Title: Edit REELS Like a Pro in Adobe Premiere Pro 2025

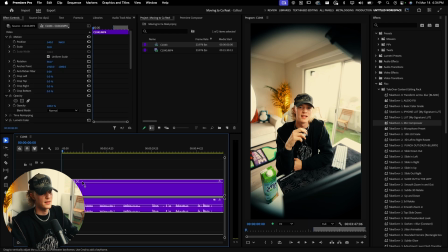(4:16)
And then I have my X set to ripple delete just like that. And then it'll just go ahead, ripple delete, super fire. And then we're just gonna go ahead and cut through this entire video.
It's nuts to say this, but my personal brand helps me move into this dream.
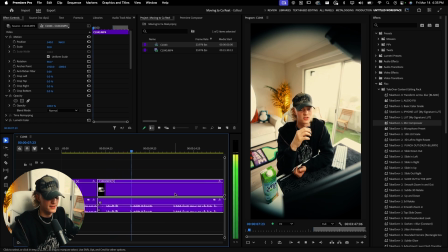(4:31) It's nuts to say this, but so I messed up. My personal brand messed up again.
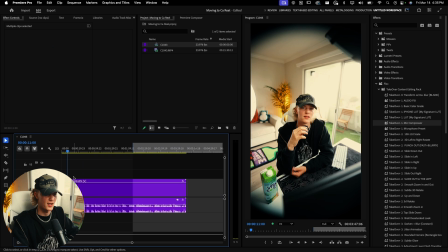(4:38)
And this is genuinely how long it takes to record short form content sometimes. Like today was just an off day for recording. Like I'm actually low-key BTS, like struggling filming this YouTube tutorial as we're actually talking. But hey, bro, we're getting through it. Let's go ahead, rip delete those, and just keep on cutting.
It's crazy to say this, but my personal brand put me in my dream apartment at the age of 22.
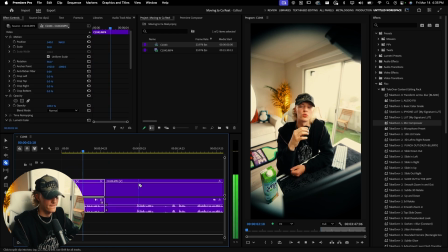(5:00) not to say this, but my personal brand put me into my dream apartment in California at the age of 22.
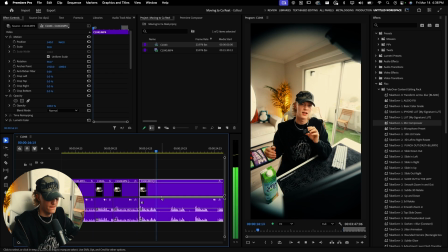(5:06) And like, I'm no.
So we're making some progress. Again, cutting is actually one of like the most like mundane sort of things. It's like not creative. It's just very tedious. But honestly, it's kind of a vibe, you know, just learn to enjoy it.
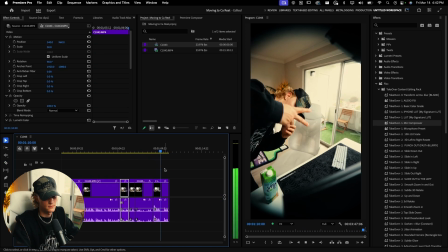(5:23) Yeah, was that you? Appreciate you. I bet.
I actually like that ending because it like kind of has a little bit of personality. Okay, so now that we cut up our footage, now we're actually on the fun part of the edit. And that's just literally doing the hook, the captions, and like the zoom ins and like some overlays. Some very chill. This video is gonna be like a very casual conversation sort of style to just really nurture my audience.
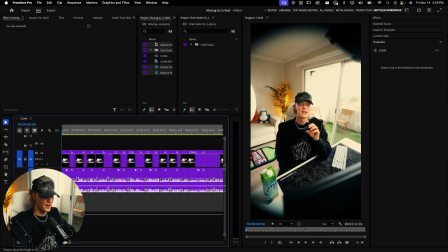(5:44)
So it's not anything too crazy today. So I'm gonna go through and just add some scale ins for the intro, and then we're gonna add our captions after that.
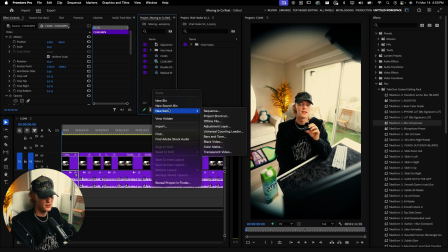(5:52)
Let's go ahead and just add some cool effects. So first things first, I'm gonna go ahead, new item, adjustment layer for our sort of camera movement. And then I'm just gonna go ahead, trim it to the actual hook like so.
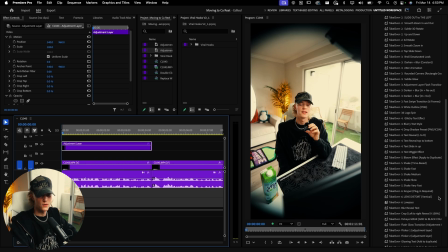(6:06)
And then we're gonna go down to our takeover preset pack. Now, this is actually just using the regular transform sort of effect. So you guys can go ahead and recreate these keyframes if you guys know how to do that. If you don't know how to make animations, go ahead, check the video top right corner.
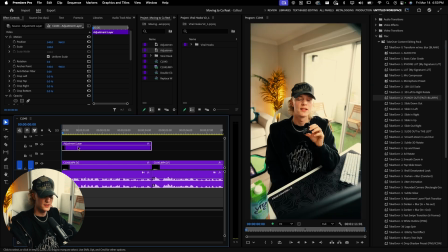(6:20)
But right now, we're gonna go ahead and find the punch out fast blurry right here. And then you guys will see it's nuts to say this, but it's a dope little animation.
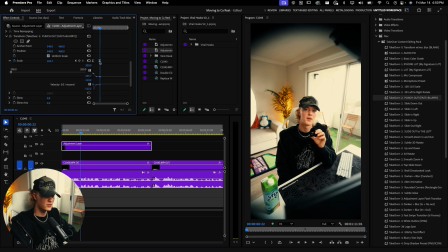(6:29)
If you guys wanna make it like a little slower, you guys can.
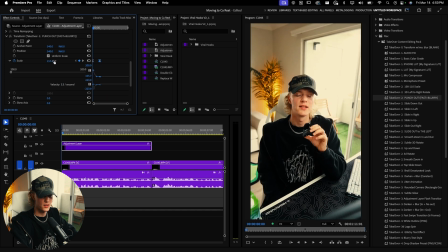(6:31)
It's nuts to say this, but just like that, or you guys can zoom in a little bit more as well. It's nuts to say this, but my personal brand.
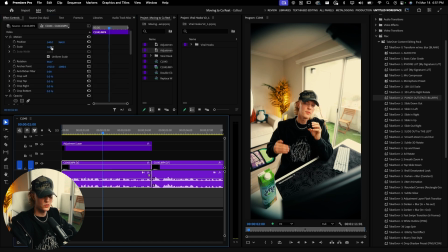(6:39)
I actually really like that, but personally, I want the actual sort of video clip to be zoomed in as well, like this.
It's nuts to say this, but my personal brand put me into my dream apartment.
Fire. So that's really dope.
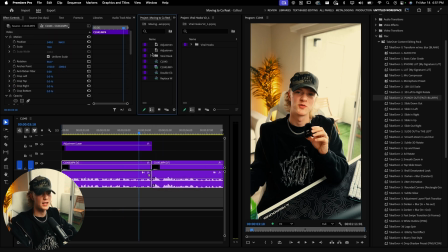(6:52)
That's a dope little camera movement. But let's say I want to actually add a different one, which I actually do. I stack camera movements all the time, so just to make things a little bit more interesting. So as you guys can see, it zooms out, but then like it stops zooming and it's just like super static right now, which is pretty boring.
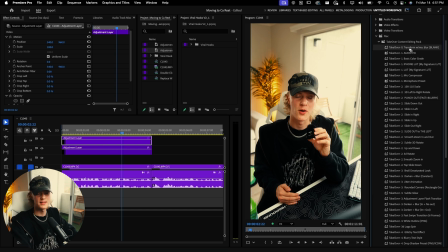(7:08)
So I just go to the transform tool. I have it in my takeover content editing pack with the motion blur and turned on. One, just so that way I don't have to go out of the pack and then just go type in transform, because that's lame. I just want to stay in this pack and like chill here, so that way I don't got to go up type, etc.
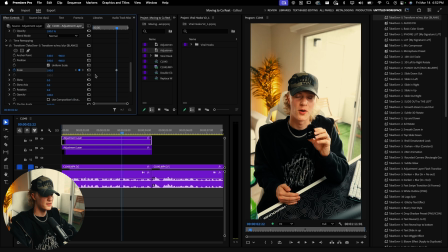(7:21)
I just really want it to be a drag and drop as much as possible. And what we're gonna do is we're gonna go to scale, bring it to the beginning, and then I kind of want it to have like a little bit of a zoom in effect the entire time, or a zoom out effect. So 106, I'm gonna actually drag this one to the beginning and then take the first one. So 106 to 100.
Into my dream apartment at the age of 22.
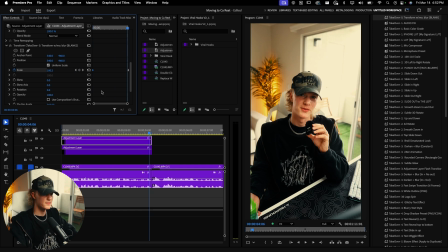(7:40)
So it's just constantly zooming out. It's super subtle. So we'll go ahead and do a little before. Or this is before.
This, but my personal brand put me into and it just stops. Apartment.
Boring, right? Try it again.
Say this, but my personal brand put me into my dream apartment.
Way more dynamic and just way more visually interesting.
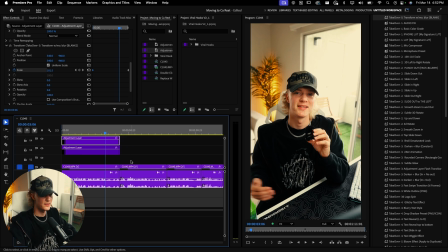(7:57)
So I like that. Let's go ahead and just keep it moving for the camera movements.
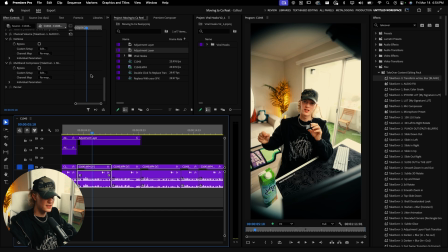(8:03)
And then sometimes when you guys do camera movement, like watch this. So a little over, that's way too fast and it's like way too noticeable, and it just looks like very like cringy and like kind of corny, not gonna lie. So you just want to go ahead, go over a little bit, like maybe like if you want to do like a little bit slower, just do like drag it over a quarter and just drag this keyframe out.
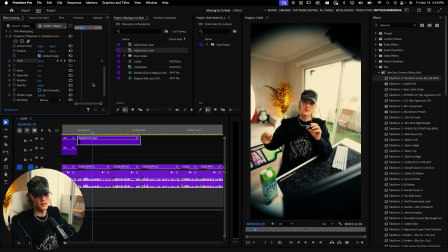(8:21)
So a little over, and it's way more subtler of a change, and it looks just way better.